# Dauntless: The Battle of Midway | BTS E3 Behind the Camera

Hey everyone, I'm Jason Newfield. I'm the direct... I like to use my hands. I'm handsy.
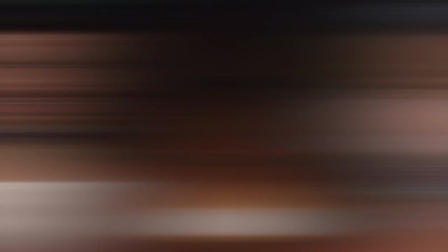[0:05]
Jason. Hey everyone, Jason here. We are one week out.
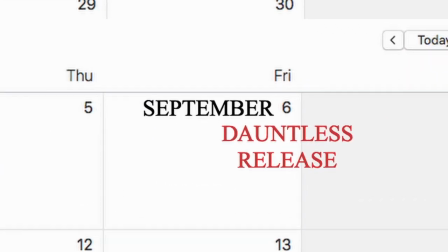[0:10]
That means seven days to the theatrical and VOD release of Dauntless the Battle of Midway.
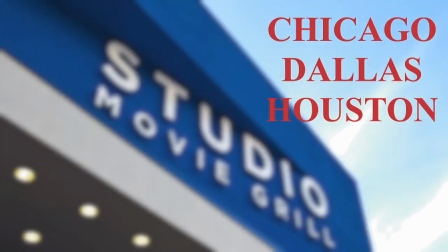[0:15]
Check out the description below to see if there's a city near you that's playing it, or check it out on the various VOD platforms.
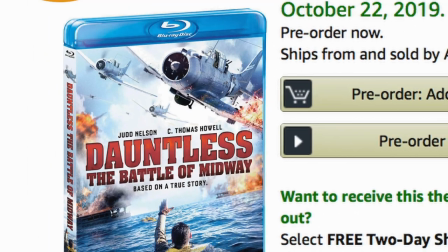[0:21]
The Blu-ray for Dauntless is available on Amazon right now, so click on the link below and get your copy so you can see more behind-the-scenes footage like how we shot on the ocean.
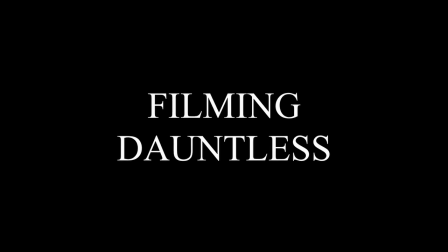[0:29]
So enjoy this week's behind-the-scenes video. Hey everyone, I'm Jason Newfield. I'm the director of photography for Dauntless, The Battle of Midway.
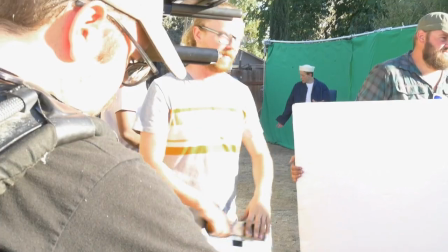[0:38]
We decided to shoot outdoors because green screen always looks better when you shoot in the actual elements that you're trying to portray. If you're going to be inside, that's fine if you do it in a green screen stage.
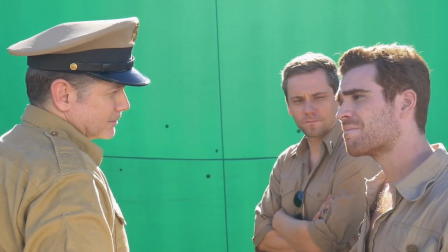[0:51]
But if you're doing something on the outside, there's just nothing that can replace natural sunlight. It just gives it a realism that you just cannot get from studio lights.
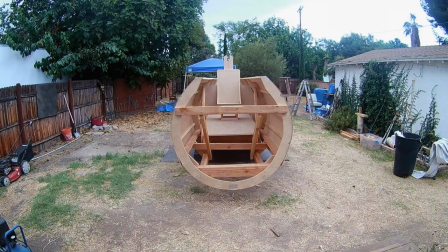[1:01]
To make sure that I got the bright angle of light, we put the plane on a Lazy Susan so we got a 360 degree rotation so I can
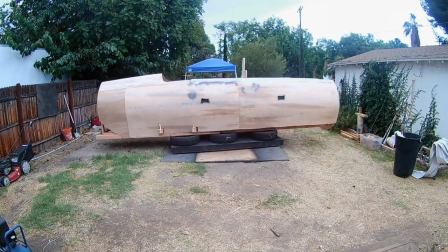[1:08]
angle our actors in the way that I want them to be whatever time of day that we were shooting.
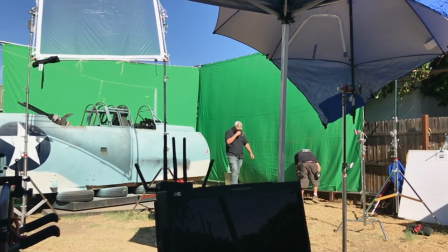[1:14]
Basically all we had to do was wall them off on three sides or four sides if we needed to
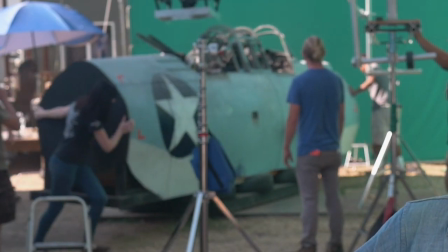[1:20]
and then we can just rotate the plane to whatever angle we wanted to to fit our lighting needs. Shooting outdoors poses its own challenges no matter where you are.
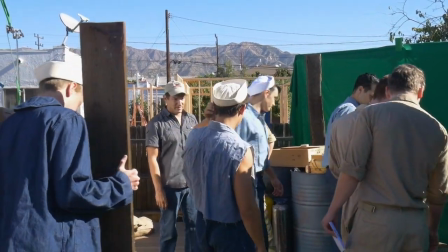[1:30]
Being in a residential neighborhood, that just means that you're leaving yourself open to cars driving by,
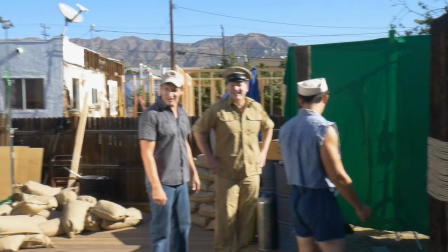[1:37]
sirens, planes, birds, people, whatever happens to be coming by that day.
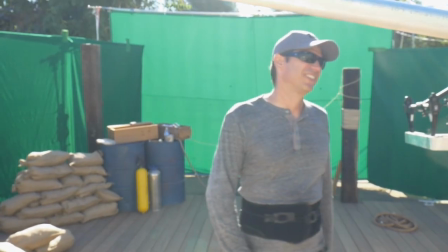[1:43]
And also the heat. Being in the elements, it's amazing what the difference is.
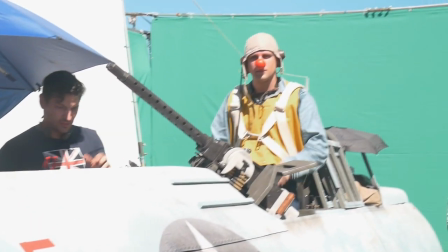[1:48]
Spending 12 hours outside versus, you know, 12 hours inside on a green screen stage, completely different feeling. It'll just wear you out. And when we were shooting Dauntless, it was pretty much in the middle of summer, and it was just hot as hell.
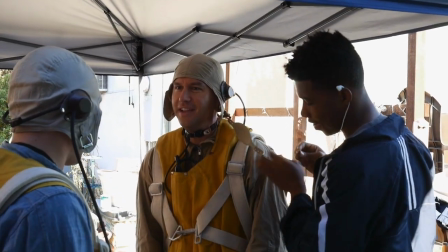[2:01]
Obviously, this is a period piece, and it's really difficult to get period locations set dressed in the right era. That was a real challenge for both Mike and I. You can get the locations that you need.
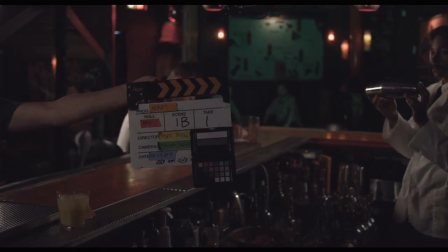[2:12]
They just cost a lot more money than we had. We did find one location that was actually dressed already, period, and that was the bar.
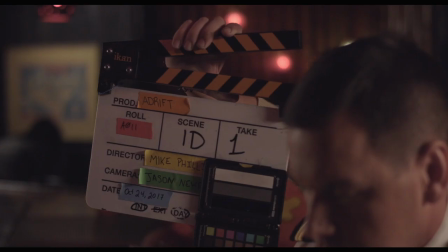[2:19]
We found this little tiki bar in North Hollywood, and it was already set dressed for that era. This was not a set, this was an actual bar. So we actually had to be in and out in the same day within the same eight hour period. So that means we had to load everything in, set everything up, shoot, strike, and load everything out.
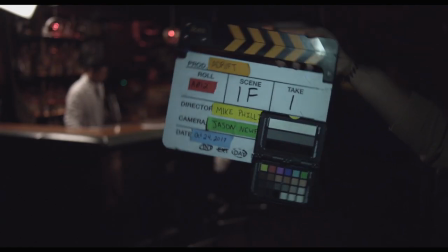[2:38]
So it was a real challenge. And on top of that, the bar needed a lot of lighting and we just didn't have a lot of time to light it.
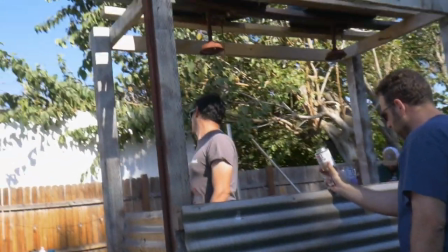[2:44]
The shower scenes had their own challenges. Mike and Brian hadn't really figured out the shower until basically the very last minute.
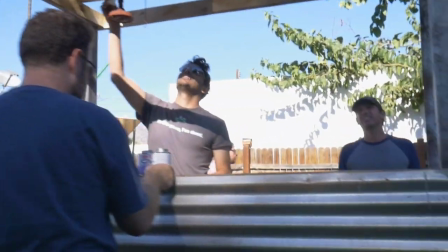[2:52]
So that means that I couldn't pre-light it.
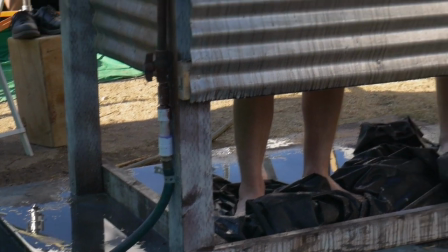[2:54]
So what we ended up doing was putting it on the Lazy Susan, much like we did with the SBD, so we can rotate that and the angles that I wanted. Also, all the shower scenes are gonna be day from night, so there's a certain way you have to light day from night, always backlit,
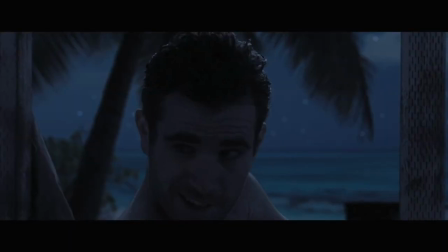[3:07]
so that means that I had to do a lot of tweaking right at the very last minute to get the angles that I wanted to get. Obviously, as a director of photography, you wanna get dynamic shots. and technocranes are great for that unfortunately we could not afford that so what
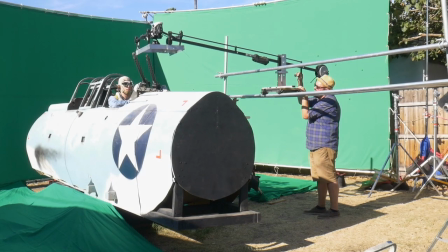[3:23]
I ended up doing was building one what I came up with was a franking frame it consisted
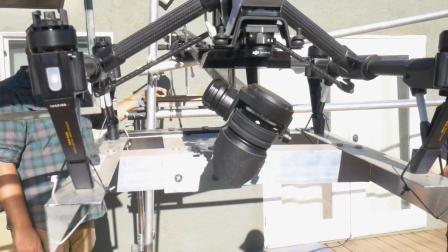[3:28]
of a jib speed rail a drone and a platform custom made
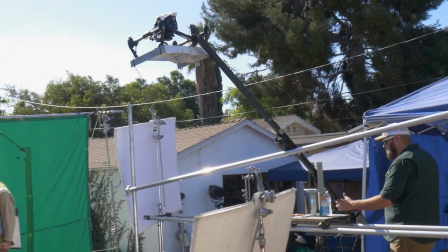[3:32]
for the drone so what was happening is that I had the jib laying on the speed rail angled at certain angles sliding down the speed rail with a combination of the jib laying on the speed rail I was able to achieve a technocrane motion.